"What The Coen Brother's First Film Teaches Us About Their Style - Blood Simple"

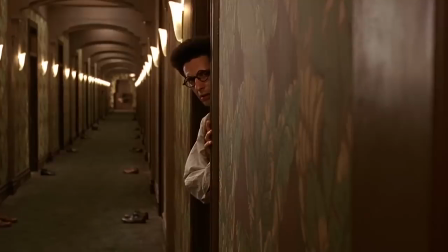0:02 The Coen Brothers are a unique writing and directing duo with a pretty broad range to their style.
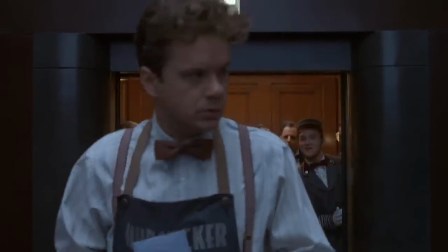0:08 The films they've made throughout their career have swung between outright goofy and more serious mood pieces.
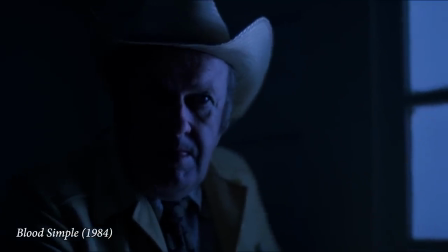0:14 Blood Simple, their debut film, gives us a glimpse at their filmmaking roots,
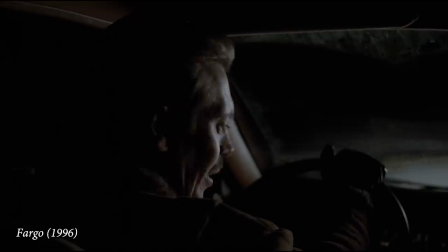0:19 the things they value in filmmaking that would blossom into what makes the Coen Brothers' writing and direction so special.
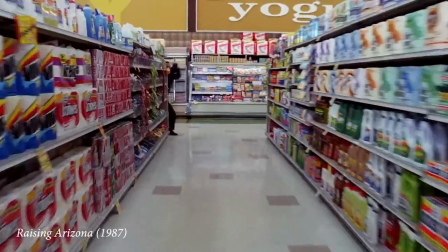0:26 Unlike some of the other directors we've looked at in this series so far,
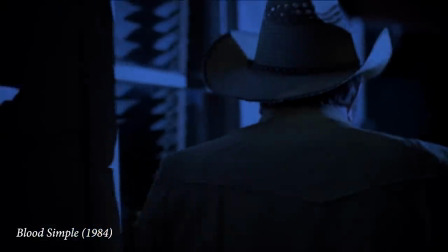0:30 we can almost learn as much from how Blood Simple differs from the rest of their films as we can from how it is similar to them.
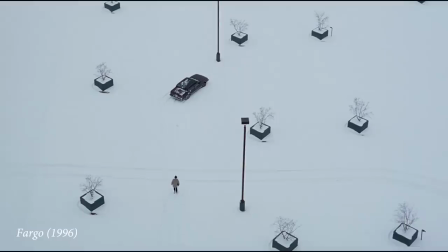0:37 Let's look at these differences and similarities and examine how Joel and Ethan Coen
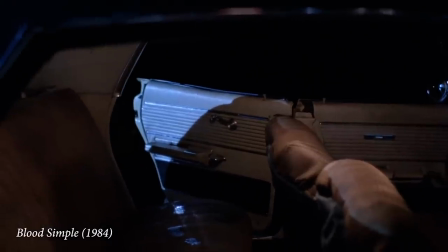0:42 made Blood Simple and how that's affected their approach to filmmaking throughout their career. The Director's Before series is made possible by Mubi. Go to Mubi.com slash Thomas Flight for your 30-day free trial.
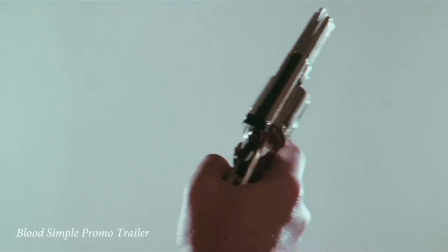0:56 The Coen brothers personally raised the money to make their first film from private investors.
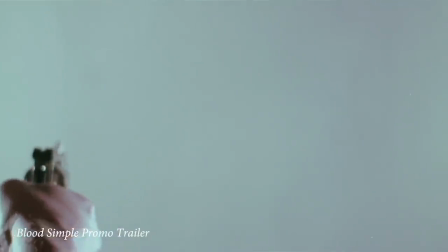1:01 They made a short promotional trailer and lugged a projector into people's living rooms,
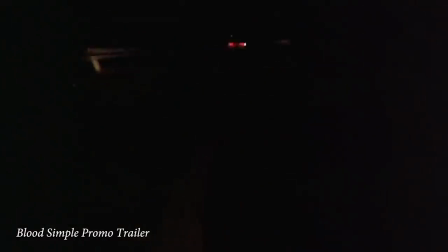1:05 gave their sales pitch and demo, and raised over half a million dollars, one small investment at a time.
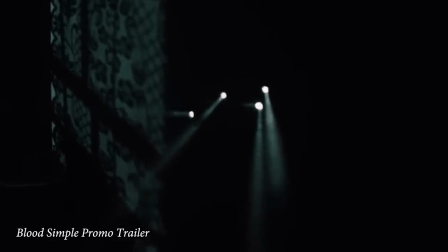1:12 Violent exploitation films were popular at the time and relatively cheap to make, so the Coens set out to make a film that would play to that market.
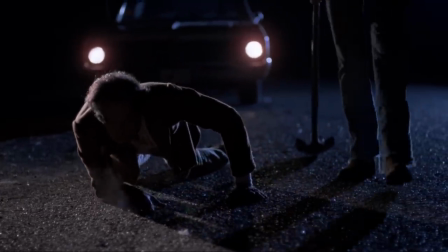1:23 Sam Raimi, who the Coens have worked with several times,
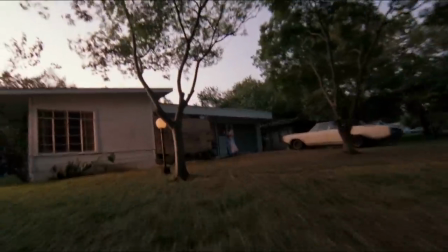1:26 had received a lot of success in exploitation genre and the influence of his films like Evil Dead is visible in Blood Simple.
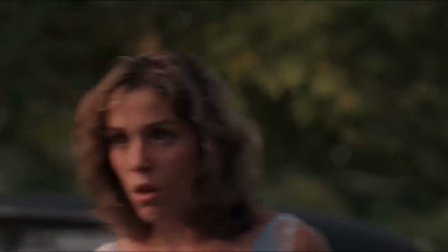1:34 Many auteur directors avoid popular genre filmmaking but at the very beginning the
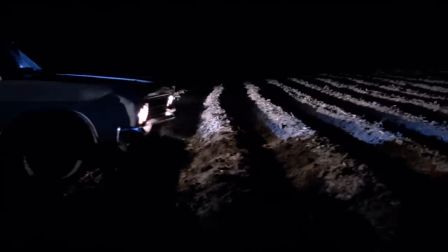1:38 Coen's played to a specific genre out of practicality to help sell the film.
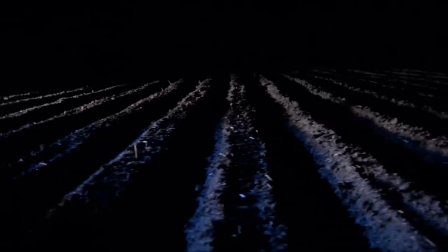1:43 This trend has continued though throughout their career and they've made films that cover an amazing range of genres.
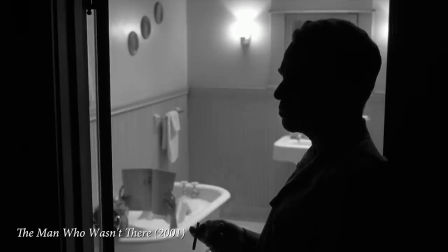1:50 Film Noir, Was he a huckster or Opportunity? The real McCoy.
Musicals.
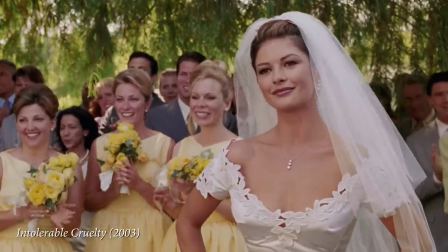2:01 Romantic comedies.
Ladies and gentlemen, Peter, I trust her.
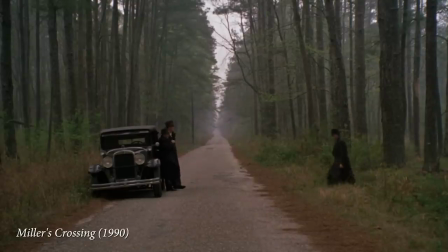2:08 Gangster films.
Put one in his brain? Yeah.
And westerns.
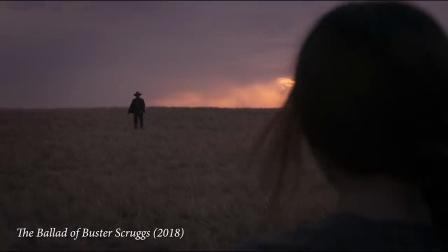2:16 But while these films are identifiable within their genre,
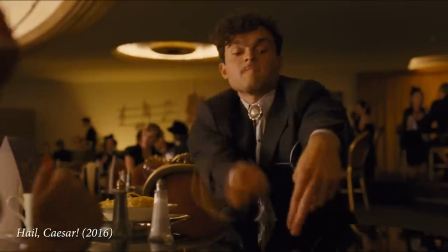2:19 the brothers always bring their unique flair to the film. often breaking or subverting the genre's conventions.
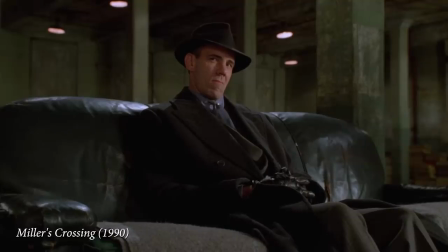2:27 You hear that thing? My kid is as smart as a whip!
We can see this clearly in Blood Simple, which looks and feels like an exploitation flick,
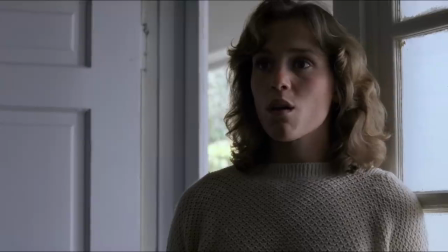2:35 but leans away from the violence and sleaze that defines the genre and towards a more cerebral story centered around unique characters and a layered plot.
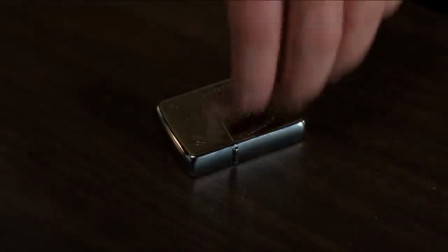2:44 You give me a call whenever you want to cut off my head, I can always crawl around without it.
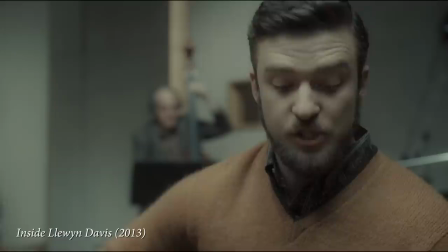2:56 Their ability to do this, to take the coloring page of a given genre and color outside its lines in an artful way,
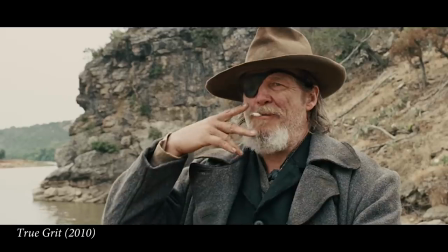3:03 has produced some of the most unique genre films of the last few decades.
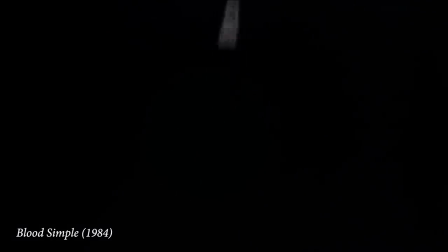3:07 While the brothers don't define an explicit style for themselves in Blood Simple, we do see echoes of their first film in several of their later films.
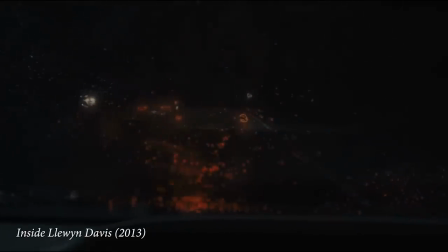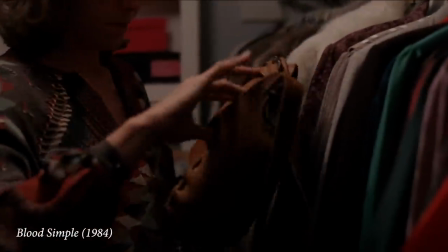3:23 We see an early version of the quiet dramatic pacing of No Country for Old Men.
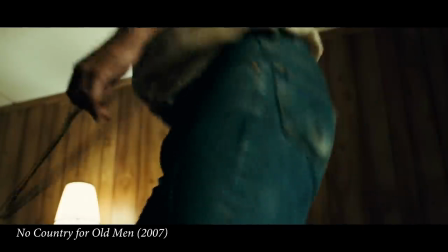3:27 Both films contain scenes where tension and suspense are built without dialogue.
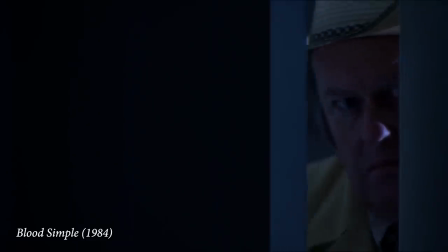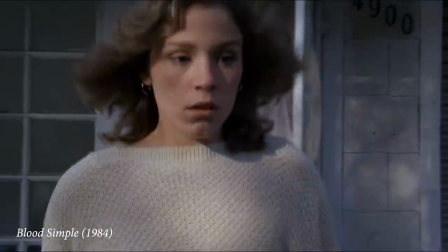3:39 We see the sort of dark comedic irony that will be prominent in many of their later films, especially Fargo and The Man Who Wasn't There.
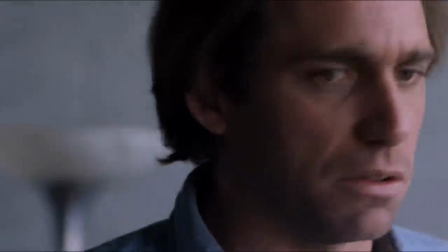3:46 The tension of this scene in Blood Simple comes from the dramatic irony of one of the characters knowing more about a murder than the other.
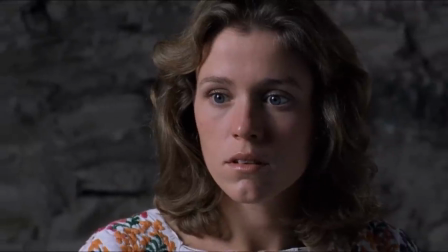3:54 We both did it for each other. That's what's important. I don't know what you're talking about.
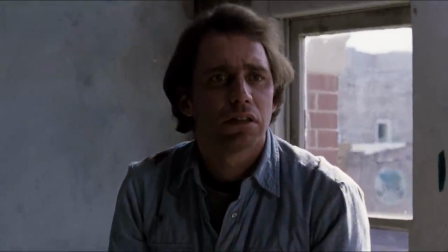4:00 And they use a very similar scenario to create dramatic irony in the man who wasn't there.
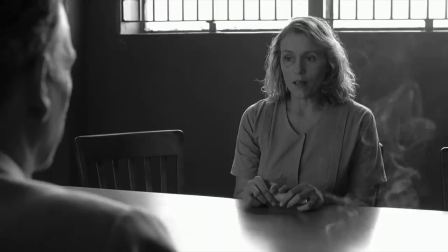4:06 What happened to you? I don't know what's going on.